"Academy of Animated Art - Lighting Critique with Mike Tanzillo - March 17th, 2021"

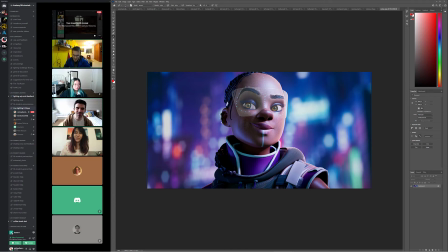soften the idings a little bit and maybe tone down this screen left one a little bit more, but that's super minor. Just because it's like in the fill, like you just maybe like this one's a little bit brighter, this one's a little bit darker,
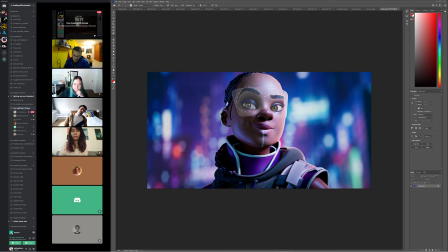but did you try because you were talking about maybe trying to put a spotlight or something in the background? Yeah, but then I didn't have time to do that. I just wanted to focus on the idings and getting those. And then, do you think that would help, or do you think I'm making it too?
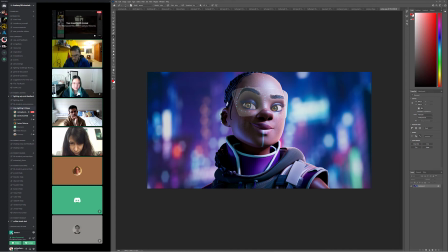Would I make it too crowdy if I added volume? I'm curious about. I personally like. I'm open to trying things if people have ideas. I wouldn't. I don't think it would help. Okay. Just because like the thing.
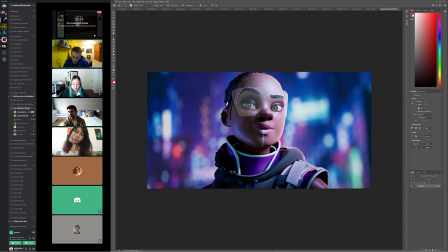Because what that would do is it would muddy the background a little bit, and I like feeling like there's neon back there. I like feeling like there's city lights. I like the brightness and the punch of the background,
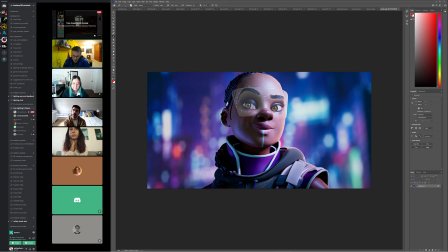especially the colors, like the saturation, and that because that really drives some of what we're seeing on her, and I think. That losing that would I think it's more of a net loss.
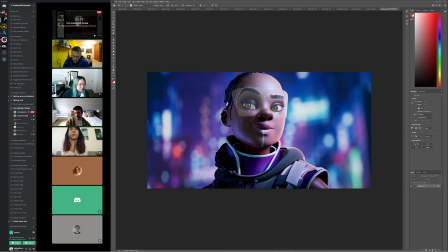And then the other thing I was wondering about, like I was just looking at this, like her white collar. Mm-hmm. I'm wondering if that feels too simple.
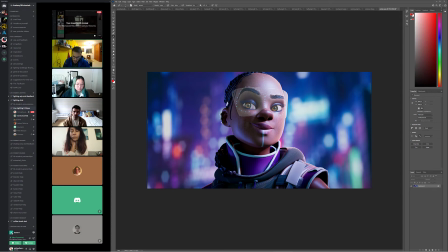I don't know how to say that because there's like because we can see the texture in here. And in some of these other things, like these really fine patterns and stuff, that once we get in here, we kind of like lose that detail a little bit, and that might just be in that.
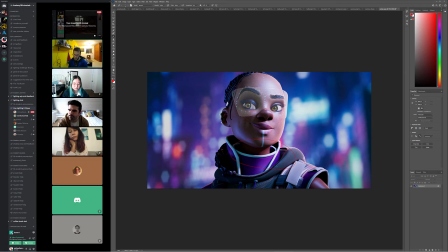But I agree. I don't know. What do you guys think? It might just be because I'm staring at it for too long, and I just, like that's the thing that happens, right?
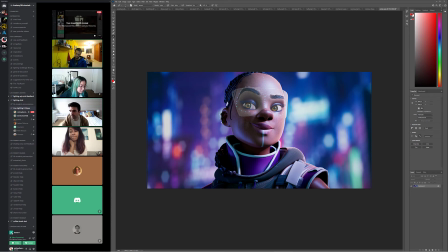Like, there's some companies that I've heard where they have a loop, they have a 3-time loop rule. Where like during approvals they loop a shot 3 times and then stop it, and if you don't see something on the 3rd time through, then it's good to go.
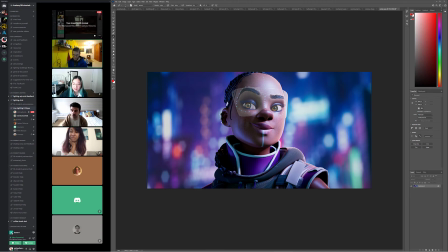Because like if you just stare at something long enough, you'll find notes, but they're not always worth the bank's not always worth it for the buck. So maybe I'm just being a little too nitpicky because I do think this looks like I thought this looked really good coming out. I think the shader could be kind of flat, like it's just like white.
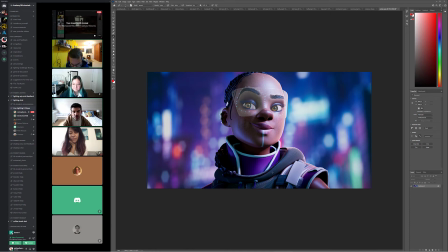Like there is nothing to it, so I think that's actually I think it's just taking some of like what we're seeing in here and just adding that in there, like because I think the color is good. I think everything else is good. I think the light value on it's good. It's just a matter of adding just a bit more. Do you think I should darken it?
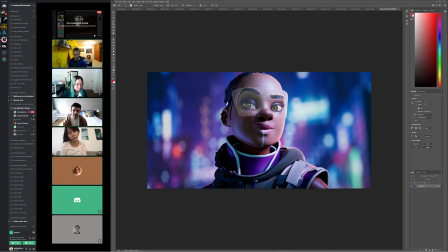Because I feel like it draws my eye down to that instead of her eyes. Maybe. Or give it a little bit more of the purple. Yeah. Like making it more of a lighter purple. Yeah, that's fair.
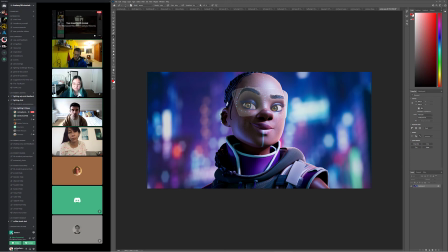Okay. That's fair. But really great job with this. I know you were working through the skin, but I think you've really gotten into a really strong spot. Thank you. Yeah. All right, we've got Jordan.
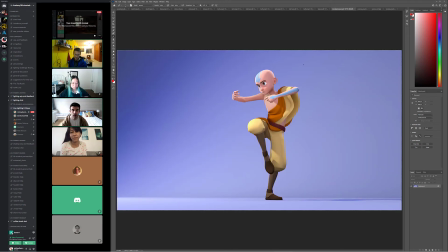We'll go back here. So Montgomery. Again, first character lighting. I think this looks great. The only thing I would do is we've got good value on, like I just think a little bit brighter on the pants and the feet,
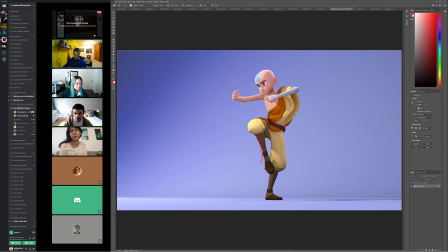and maybe just brightening those a little bit because like I like how much light we're seeing on the pants here, and I want to kind of feel that there. Also, for some reason it's an interesting one. So I see the more focus on his face, and I think that works great.
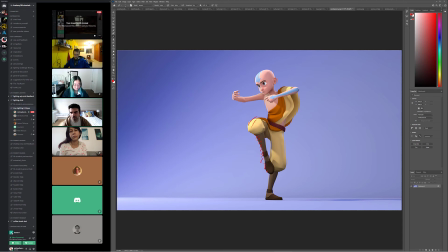His chest and arm here feel a little bit desaturated and a little bit like toned down gray. I would just make sure that those are reacting to light the same way as the top.
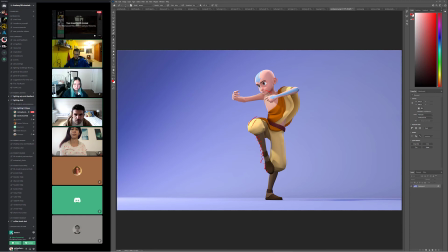And then lastly, with the eye dings, I think they're perfect. Just flip them to the other side of the eye, because the light's coming in from the character's screen left, and you want that eye ding to be on that side as well. Right now it's kind of on the screen right side. But I think this looks great. I mean, that's honestly it.
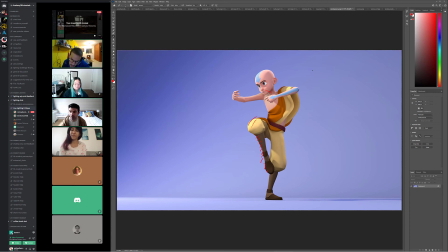I think, like I said, first time going through character lighting, really, really strong stuff. All right, let's hop into Jenn is up next.
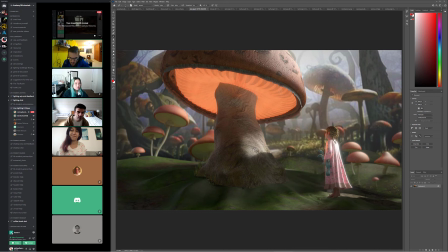This looks a lot better. You're starting to really get that softness, that feel. There's an integration overall throughout it.
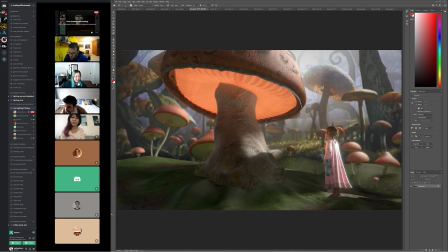Oh wait, are you here? It just came in. Montgomery.
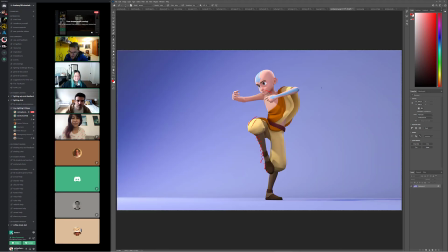Okay, cool. Well, I just did yours. I'll give you a bullet point of the notes here. I'm going to go back like I didn't just do it. Okay, so I think this looks great. I think as a first character pass, this is really, really, really strong.
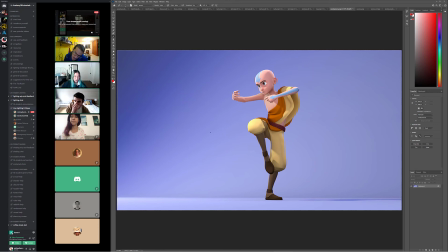The only things I would change, I like that the pants are nice and bright, but I'm kind of missing that on the shoes and the legs. I lost my cursor. There it is. Like in here, just a little bit more of like this level of brightness. Not quite that bright, but a little bit more, and that's just a matter of upping that shader color.
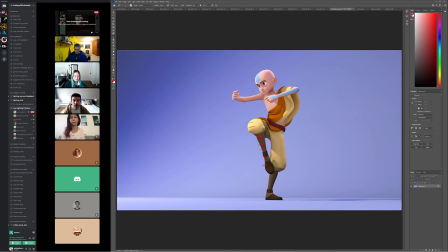Second, so that was one. There's one of three. Number two, I really like the color and saturation and value of the face and this arm,
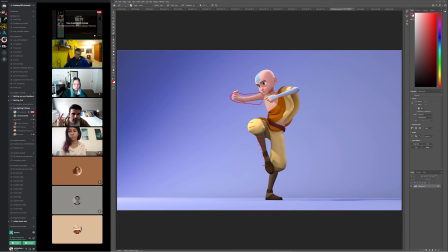but the chest and this arm feel a little bit grayed out a little bit. And I'm wondering if that's to keep the focus on the face. If you're doing anything there, I would pull that back just a little bit, because we're starting to lose some of it's starting to look a little bit
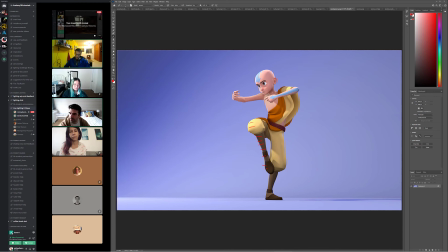less saturated in there. And I like where the head's at, but just if you can kind of pull it back just a little bit. And number three, the light is coming in from the character's screen left side. And for that reason, I think the dings should actually be there, and there.
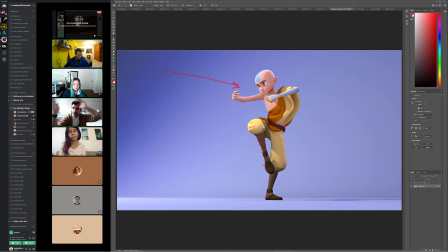Like on the other, like right now they're kind of in the 2 o'clock position on the eye. I would just flip them over to the 10 o'clock position, just to match that. But I think the size, the value, all that stuff is looking really good.
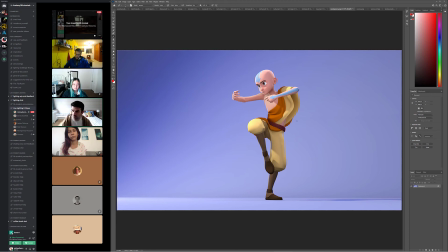But yeah, overall, like you're really, really strong for a first character lighting project. Do you have any questions? How do you think? Where are you at? Oh, that's okay.
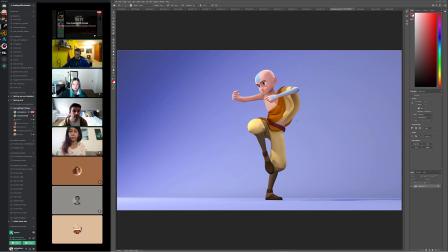Yeah, but really, really, really good stuff overall. Okay, let's hop over into Jenn's.
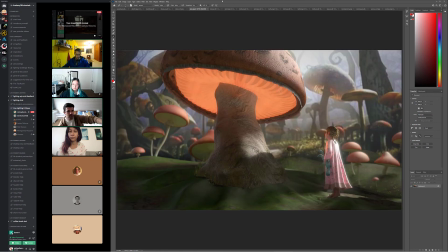As I was saying, I think this is looking much better. I would, a couple areas of focus would be getting this connection point between the bottom of the mushroom and the ground. It almost looks like you can kind of see through the ground on some of this stuff. And I just kind of want
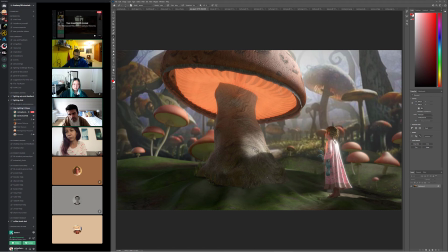to, I just want there to be a little bit more, like, yeah, just because there's some really like hard line shapes in there. I would just look out for that. The lighting on the girl, I'm wondering if,
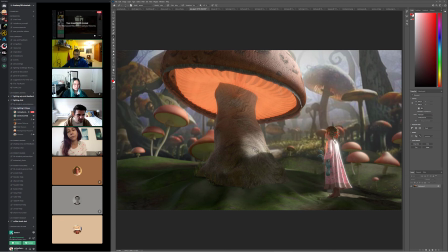and again, I didn't pull up the reference on this, but just take a look at the brightness on the back of her. I really kind of want to feel more of the brightness on the front, and just enough of that light to give us this kind of bleed through here.
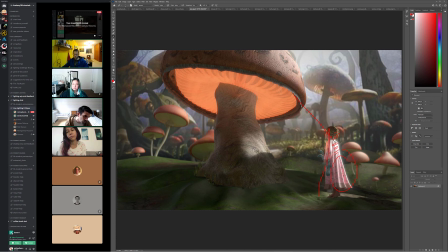And then if you can get that, because there's light now passing through her garments, like I do kind of want to see it a little bit on her legs too. And then I think that you can push, I think the value of the glowy part of the mushroom itself looks really good.
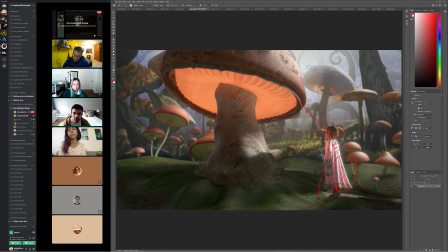I think you might be able to push the light on the mushroom itself a little bit stronger. But yeah, everything else is starting to look good.